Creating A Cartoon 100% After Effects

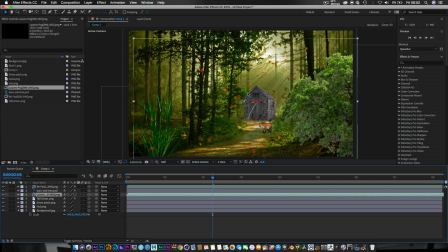(12:27)
Make that a 3D layer, and then, like I've said with the other characters, you can, you know, push that back into Z space and literally place the leaves where you want in the scene, which is cool. Let's run preview that now,
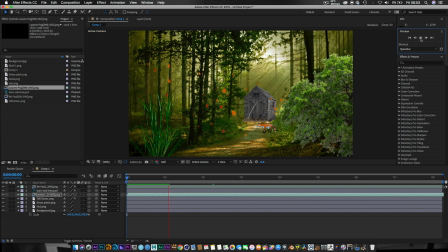(12:45)
and as you can see straight away we've got a world, or a 2D character, a cartoon world shall I say, has already come to life, and we've only been working on this for a few minutes, which is incredible.
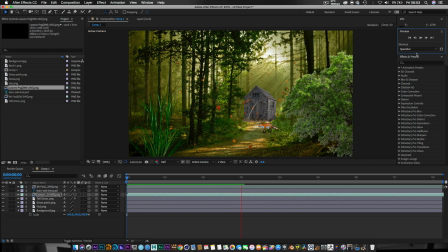(13:03)
So it really does just, you know, you can open your mind to this and be so creative with it. It's unreal. It's so much fun to do, because the results are always amazing. As long as your PNGs are really good, so on and so on, yeah, you should be good.
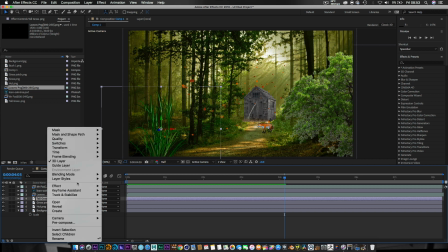(13:22)
Now, the tall grass, what I want to do is I want to right click, I'm going to add a little effect to that, and I'm going to add a blur to it.
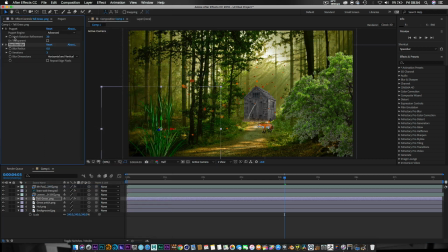(13:31)
So I'm going to add a fast box blur to this, and the reason why I do this is because it just adds to it. Look, let's put that to about two, this
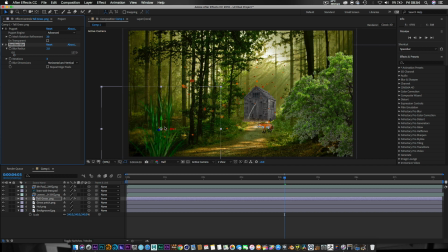(13:48)
fast box blur, and it just gives real sense of depth when you do things like this. So I want to do that, and then I'm just going to blur out my my tall tree,
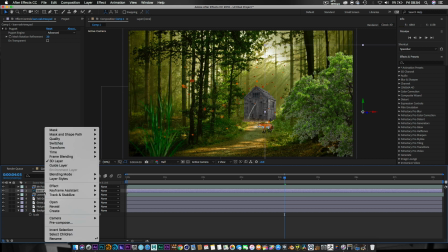(14:00)
my oak tree, but I'm going to do it really subtly. So I'm going to go to effects,
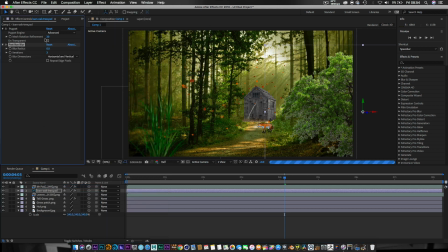(14:06)
blur and sharpen, fast box blur. And I'm going to put the tree to about one, like so. And by doing that, it really adds depth to the scene. It just makes it look so cool.
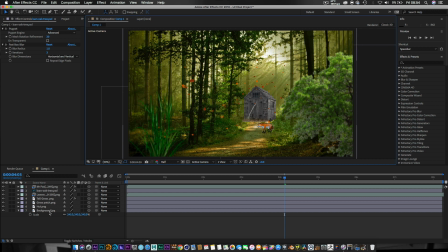(14:22)
So now the background, we're going to do a little something to that, which is really cool. So I'm going to go to effect.
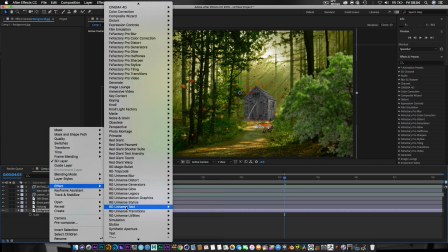(14:28)
I'm going to come down to, if I can find it, stylize, and I'm just going to hit glow.
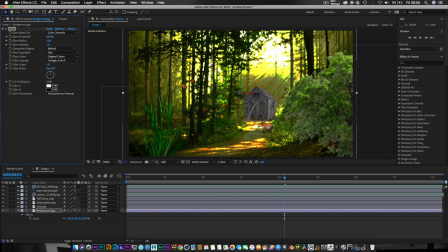(14:34)
Okay. As you can see now, we've got a beautiful sunray beaming down. You can see the lines here, it's beaming down, and it just gives an element of sunshine.
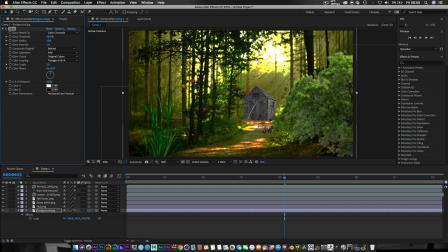(14:46)
But I want to punch up the threshold to about 70, because I don't want it to be too dramatic. Actually, let's pump that up to about 80, which is cool.
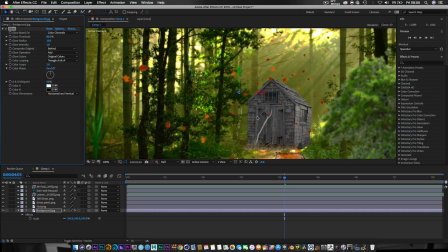(15:00)
And yeah, as you can see, it's given a nice little down here, some reflection on the floor, which really does add to it.
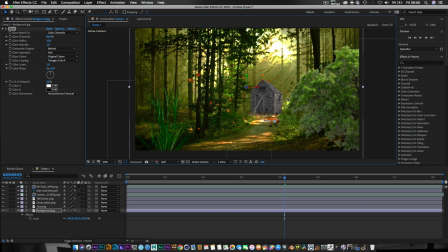(15:08)
and it really brings the life of the animation or the scene we're creating to life. So if we play that back now, you can even animate this if you want, the glow, which is cool. So let's play this back now.
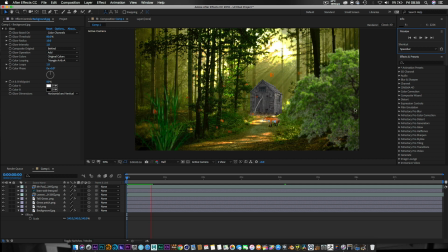(15:25)
As you can see, we've got the leaves blowing, we've got this little bush moving very subtly, we've got a tree moving, and it's really starting to come to life. It really is starting to look pretty awesome, as you can see. You can duplicate most of these layers if you want.
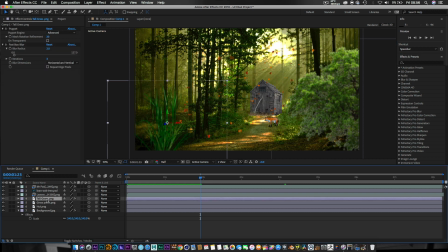(15:41)
So if you do like the tall grass, for instance, you can duplicate that and place that somewhere else. So if we Command D that, the animation that we've created for this grass is set in the copy.
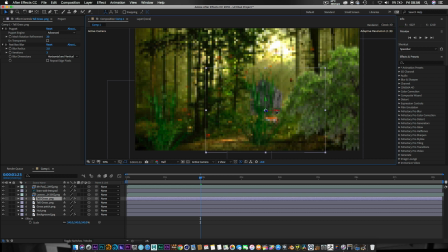(15:58)
So I can now bring this here and I can place this in the background if I want by holding shift. So, all gone too much there.
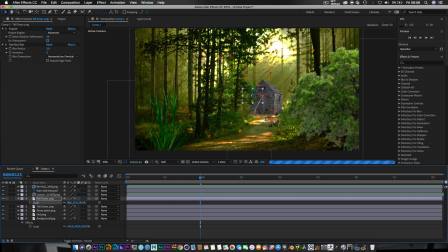(16:20)
And let's hit S on the keyboard, guys. And let's scale that down. And I can place this wherever I want in the scene. Oh, not that bit. That's me leaves. I don't want to touch that. Sorry, guys.